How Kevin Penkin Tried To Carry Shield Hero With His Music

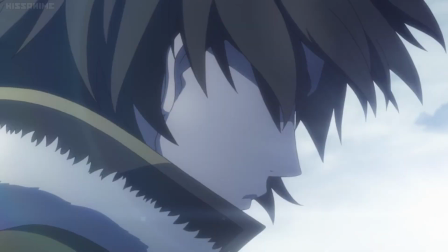0:08 Music that can set a tone.
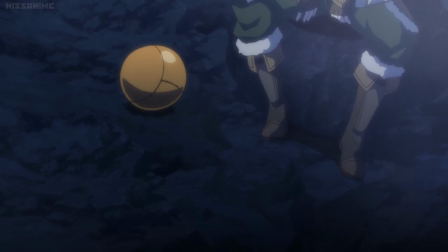0:11 That is what Kevin Penkin has brought on to Shield Hero, an anime that should have failed because of the glaring amount of problems that has accumulated throughout its run.
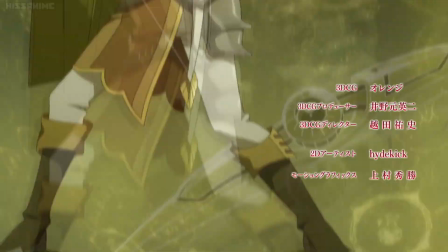0:19 Issues such as the slacking of an engaging story, not having interesting and layered characters with reasons to do the things they do,
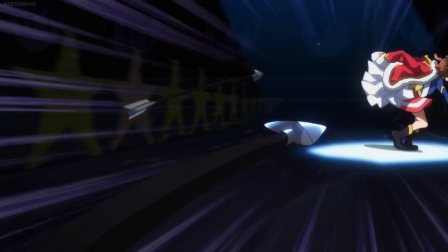0:25 and a production that isn't up to the standards that Kenema Citrus has set for themselves with their previous works.
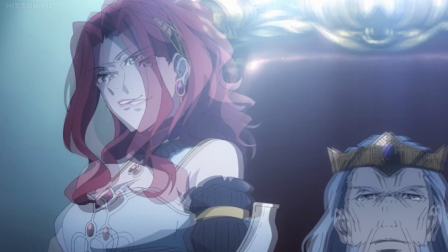0:30 The reason I feel as though this show hasn't totally hit rock bottom or been seen as a complete waste of time during its run, is because of the life Kevin's music has brought to it.
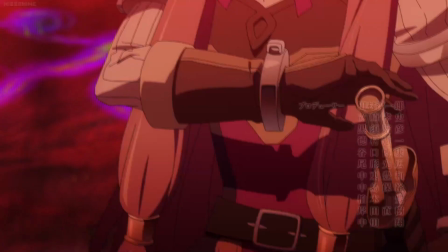0:39 Something that has always been blissful to the ears.
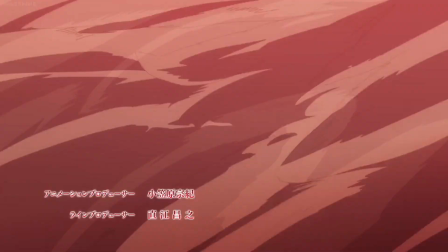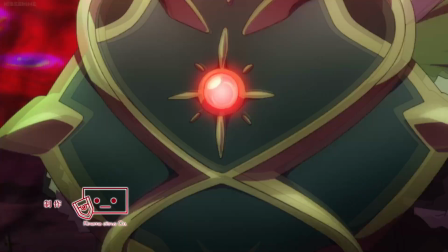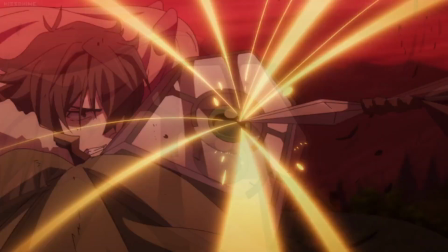0:55 I've been starting to see the way SHIELD HERO's soundtrack has affected and lifted the show's quality like something
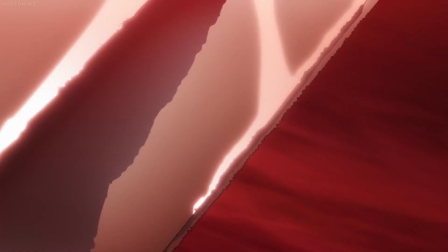1:00 similar to the way Hiroyuki Sawano's music would do for a lot of the hype action anime to come out over the years.
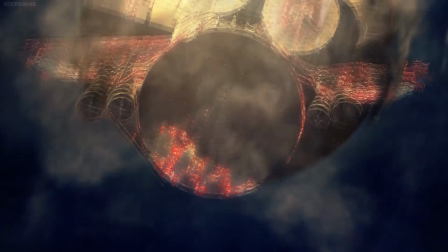1:05 Even though the story wasn't always hitting those beats to get you mostly invested, Sawano's music would almost rip out what feeling it had in it with its energetic and bombastic flair.
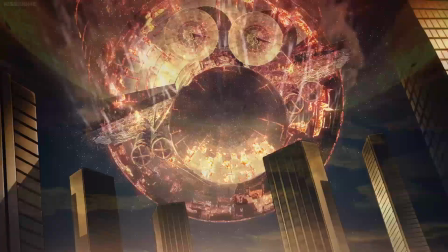1:13 Always doing its absolute best to get you to feel what you were meant to in those moments.
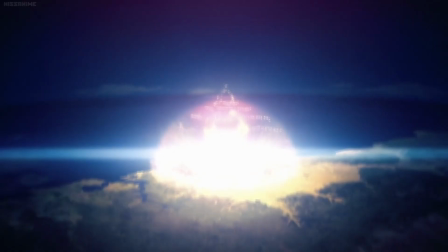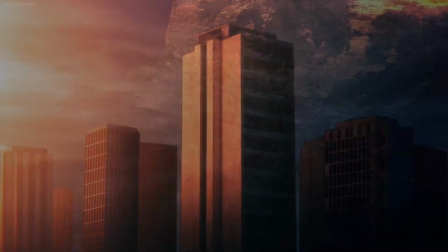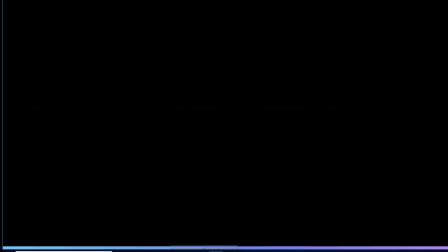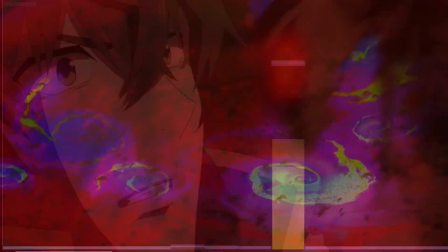1:35 Similarly to him, the music Kevin Penkin has created to support Tata no Yusha has the same effect.
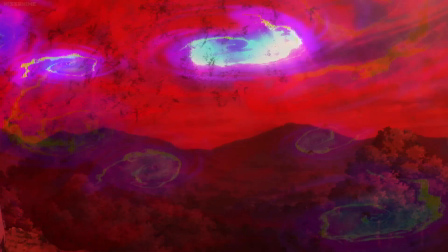1:40 Where Samo's soundtracks and anime are mostly used as tools to elevate a scene's intensity,
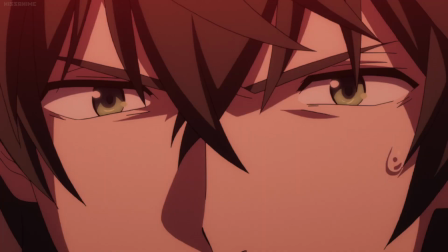1:44 Kevin's has a more all-around approach, and that his music serves a lot more purposes when played during key points in a scene. Don't believe me? Just asked the director himself, Tako Abo.
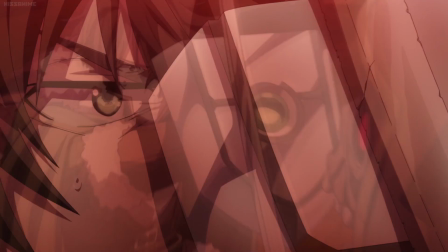1:53 I bet he knows just how valuable his music composer is to it, Tako even admits this to a certain extent in an interview that Keiko Kat had with him at Anime Central 2019.
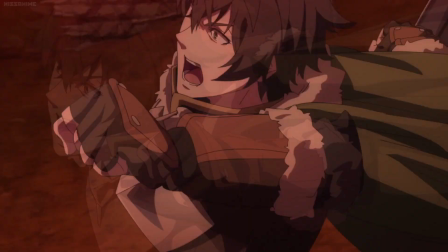2:01 When asked about the world of director and just what parts he was responsible for, he said this,
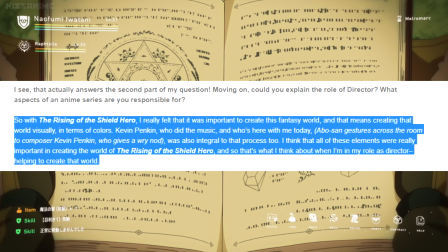2:06 So with Rising of the Shield Hero, I really felt it was important to create this fantasy world,
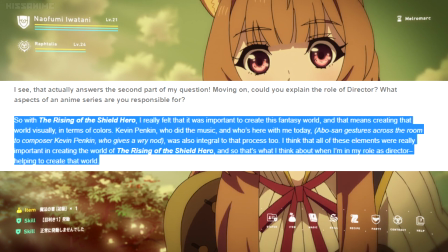2:11 and that means creating that world visually, in terms of colors. Kevin Penkin, who did the music and was here with me today, was also integral to that process too.
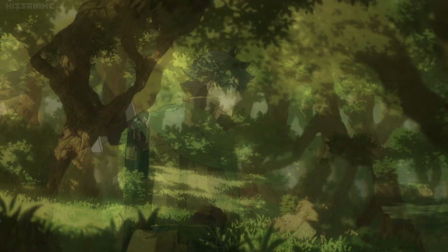2:20 I'd even go so far as saying as the music was the main point, I mean, since the very first episode, he had already placed Kevin Penguin's OST in a couple of montages with very little to no dialogue,
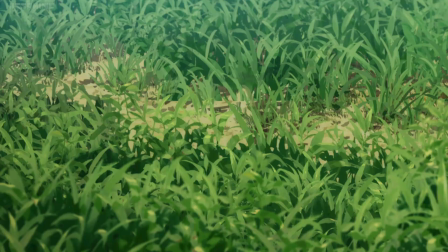2:29 putting it on spotlight to create the sense that something was going good, but that progress was being made.
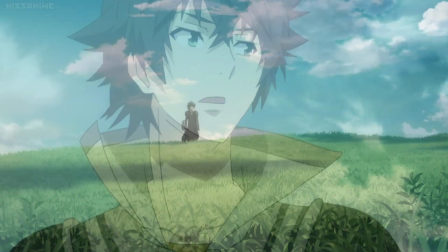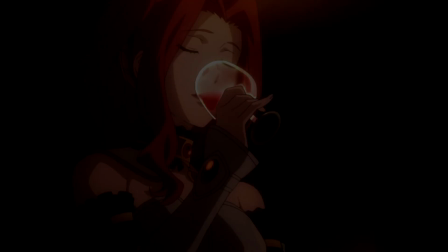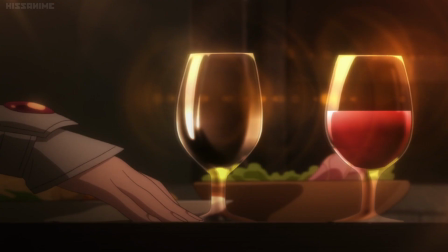2:45 Even in that very same episode when he placed one of Penguin's more dramatic tracks at the high point of it,
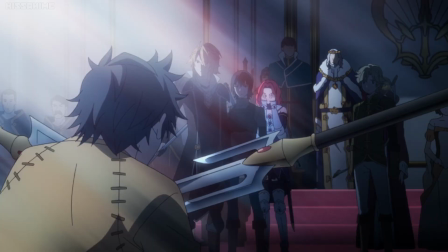2:49 in hopes that it would take us all in the way of understanding just how the shield hero felt after being betrayed by his one and only party member,
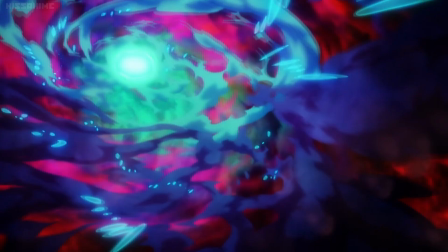2:55 we got to see even further just how much impact Kevin's music could really have. Emotions and confusion running through Naofumi's head,
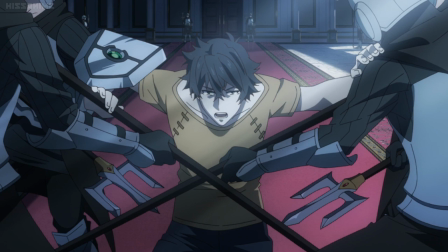3:02 Kevin chose to convey this by using a chaotic electronic track with beats flying back and forth as it filled with thoughts and dark feelings culminating through Naofumi's soul.
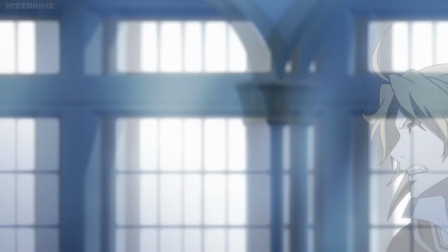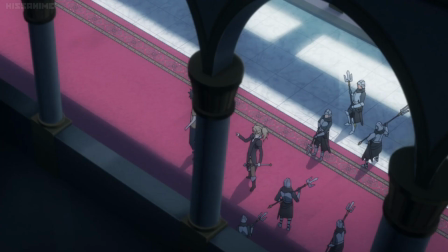3:16 Tracks like these are what give a lot of weight and emotion to the darker aspects of the show.
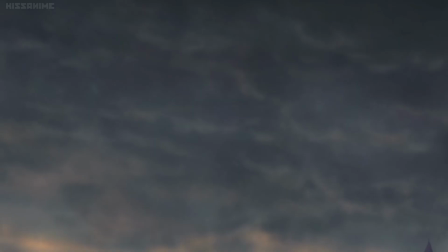3:21 If you ask me what Kevin did best between his more somber and atmospheric pieces used to set a tone of a new setting, or his morbid and uncomfortable tracks made to add a chilling and frightening effect to a scene,
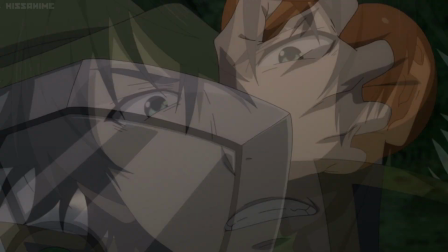3:30 I wouldn't be able to pick.
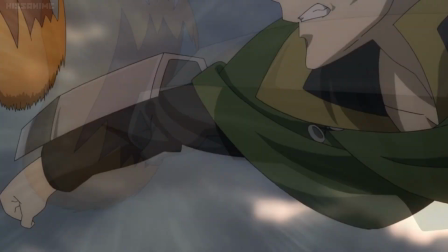3:31 He does both things so well in every context and somehow keeps producing the same amount of high quality music on every track that I'd even go so far as saying as he's a master at both.
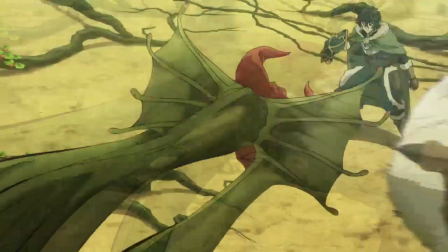3:50 But aside from giving a hand and making a scene more dramatic or adding color to an atmosphere of a world, a lot of Pinkin's tracks on SHIELD here will do a great job of guiding a fight when presented.
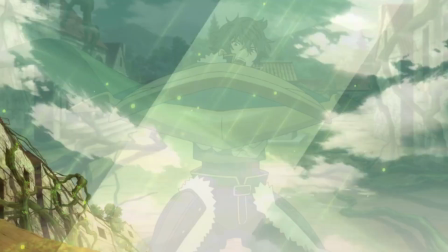3:59 He understands when things are supposed to get tense in an action scene, he has to change changes more soft style of music to something more rapid to elevate the feeling of stakes.
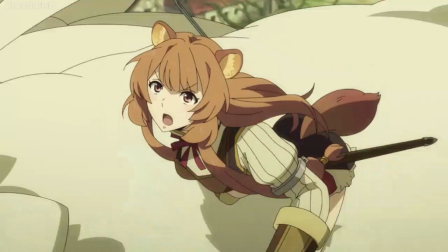4:07 This becomes especially important for an anime like Shield Hero because a lot of the times it's hard to get engaged into any altercation between characters because of the stupid shit that goes on during or before it.
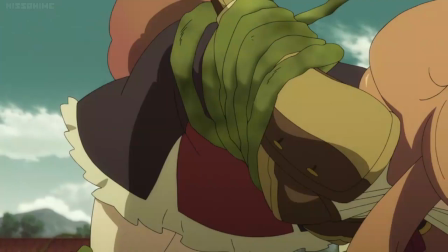4:17 What is that stupid shit, you might ask?